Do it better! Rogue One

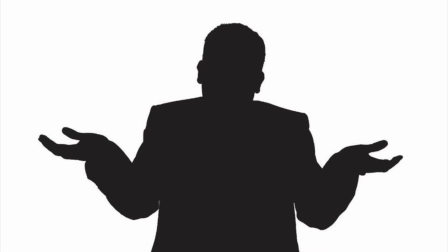0s
So, I saw Rogue One and just wasn't that thrilled with the whole thing. Not that I don't like the idea and concept.
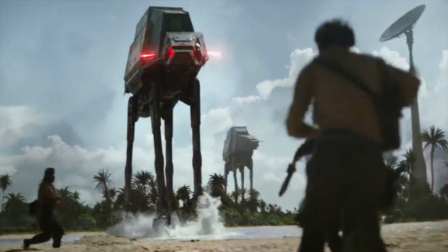7s
I think that the idea of departing from the main story to tell what's happening in the background is actually a really cool idea to do in an established universe.
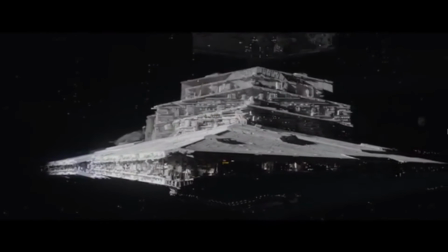14s
But Rogue One was just okay. Its story didn't subtract from the old universe, but didn't particularly add to it.
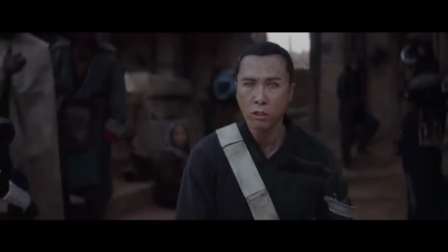22s
Its main characters weren't offensive, but they weren't interesting. It definitely has side characters, but we don't really connect with them.
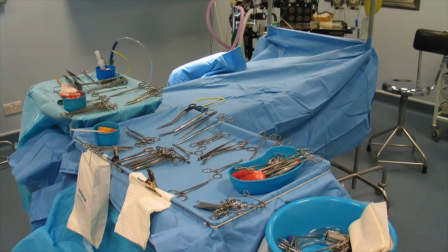29s
So, I think that it's worthwhile dissecting what happened in this movie,
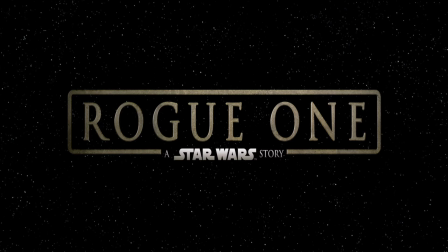33s
and what we might need to make future installments in the planned Star Wars story franchise a little bit better.
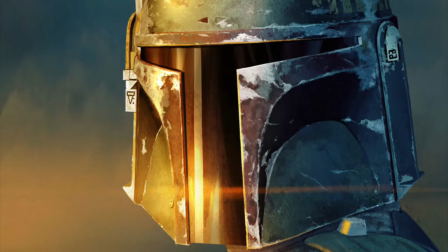38s
I mean, who knows, maybe a screenwriter working on that Boba Fett movie is watching this. Maybe.
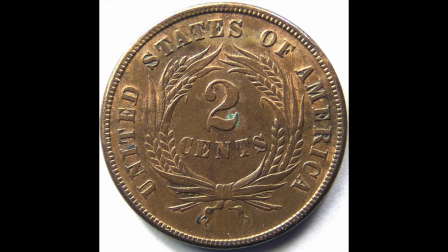45s
Well, here's my two cents anyway.
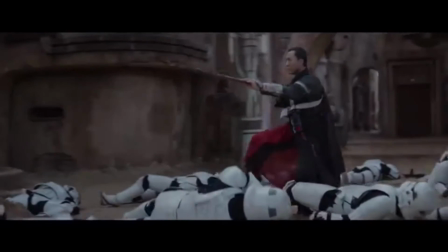49s
My first impression of this movie is that it really wasn't very fun, and that's a problem. Star Wars, at least in the original trilogy which everyone loves, is a space opera.
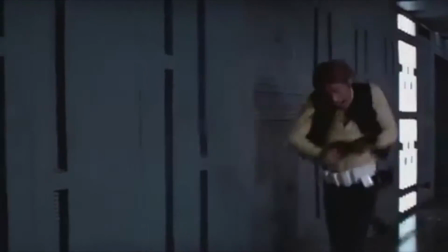58s
Space operas are a swashbuckling breed of action, romance and comedy that has fun and light as much as it does seriousness and darkness.
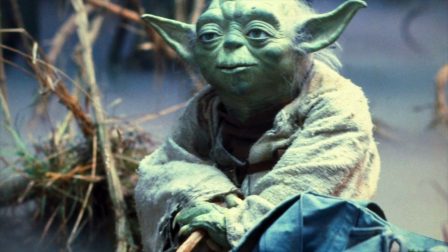66s
Take Yoda. Before he takes up the serious role of our protagonist's mentor and spiritual guide, he takes the light-hearted role of a comic relief character.
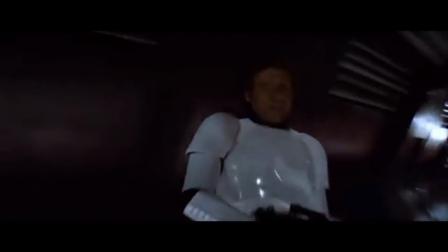75s
Similarly, Leia.
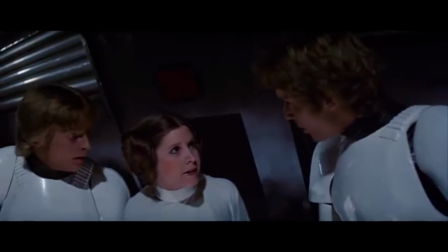76s
During Han and Luke's rescue attempt, she has some great antagonistic banter with the pair, highlighting to the audience just how unprepared and short-sighted her rescue supply is.
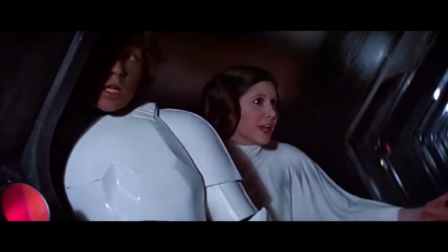84s
This is funny, and therefore we empathise and laugh with her, see her as competent, undamsel-like, and just as importantly, so do the characters.
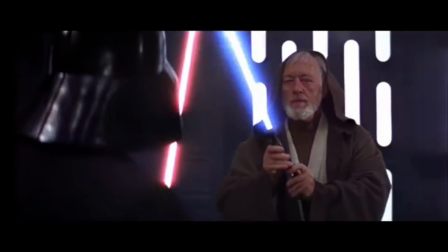94s
This ebb into the light is important. It allows the moments where the story becomes dark to have much more impact.
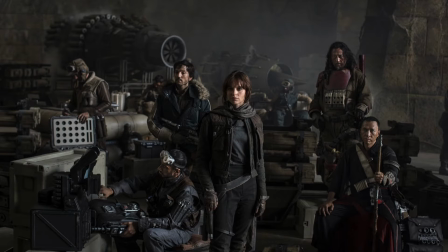100s
But Rogue One doesn't really have any of these moments.
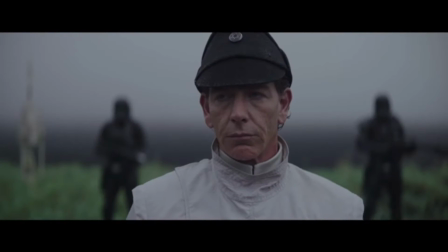103s
The story zooms from dark moment to the next without any room for these crucial silly moments that further or deepen the characters' ongoing emotional stories. movies.
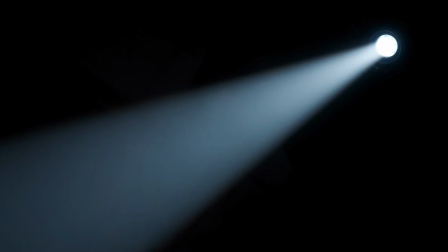112s
Therefore, we never really get invested. I think that the lack of light in the movie doesn't exactly make the movie darker per se as many people have been saying, it just makes it absent of light, which leaves the film feeling at the very least quite hollow.
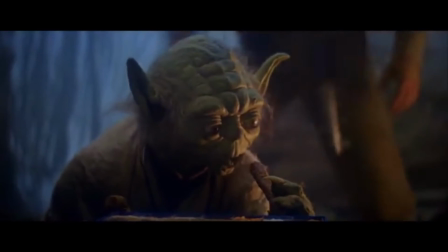126s
My advice? Let's give Star Wars its comedic potential back. I don't mean just an ironic quip every now and again, it needs to be consistently funny and clever.
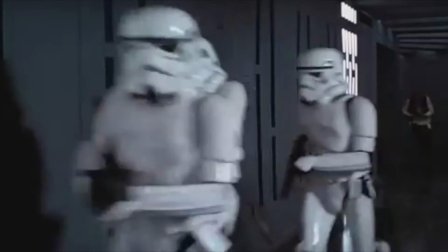135s
Shots like these go miles towards making us invested in both character and the story.
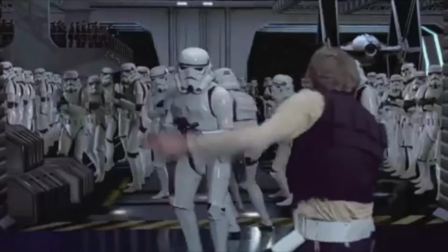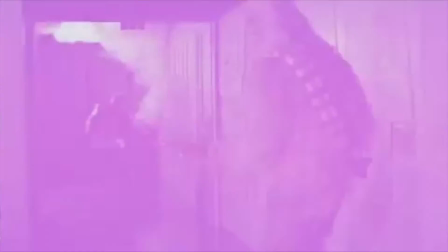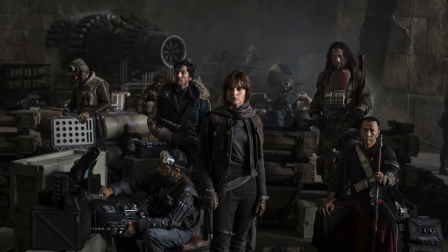151s
Speaking of which, our main characters. We have them, but we don't really know them.
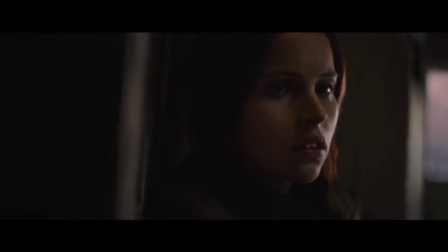156s
Sure, our main character Jin is described as this rebellious, roguish figure, but do we ever see her like this?
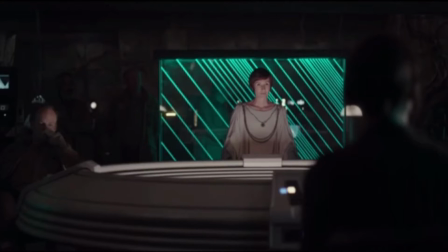162s
We don't see her being sneaky much, or doing much rebellion until one crucial scene before the final act of the movie.
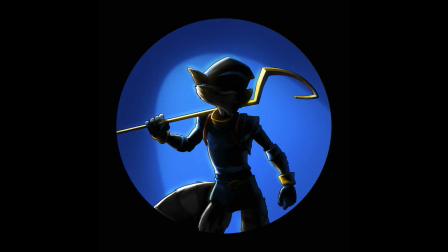168s
So we don't know if she enjoys being sneaky, if she's just doing it for survival, or fear, or as a factor of her legacy?
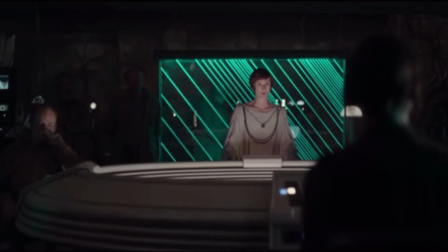176s
Alright, maybe we know she's reluctant to join the rebellion, but why?
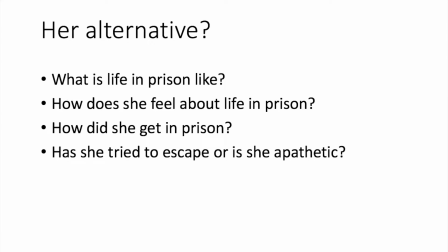181s
We're never shown her alternative or how she feels about it, so her stakes are less interesting and sacrifice less meaningful.
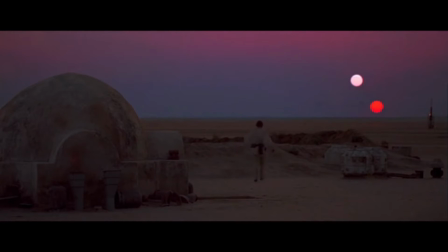187s
Our characters need to be fully understood. What are our characters coming from when they enter the movie? But also more importantly, how do they feel about it? Look at this shot of Luke in A New Hope.
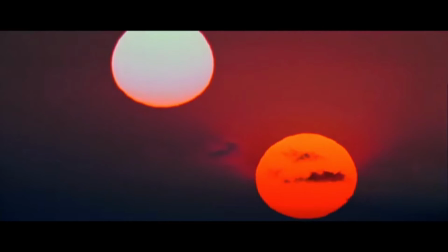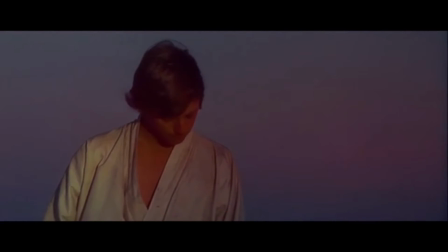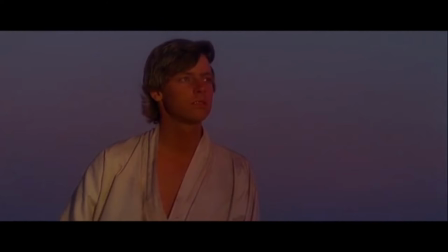218s
We understand in an instant, through music and cinematography, that he is feeling the call to adventure, his dreams of leaving the farm, and also his constraint.
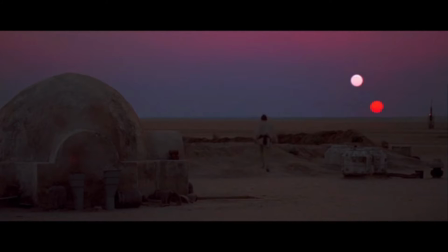227s
We gain here Luke's emotional history, in addition to his factual history of where he literally is and what he literally does.
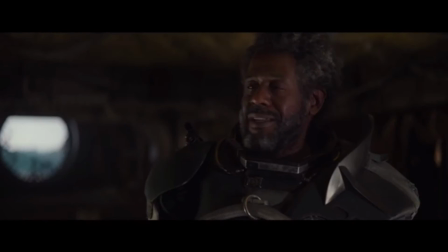234s
In Rogue One we got our factual history delivered fine, like in the Saw Gerara sequence, but there's no emotional reality.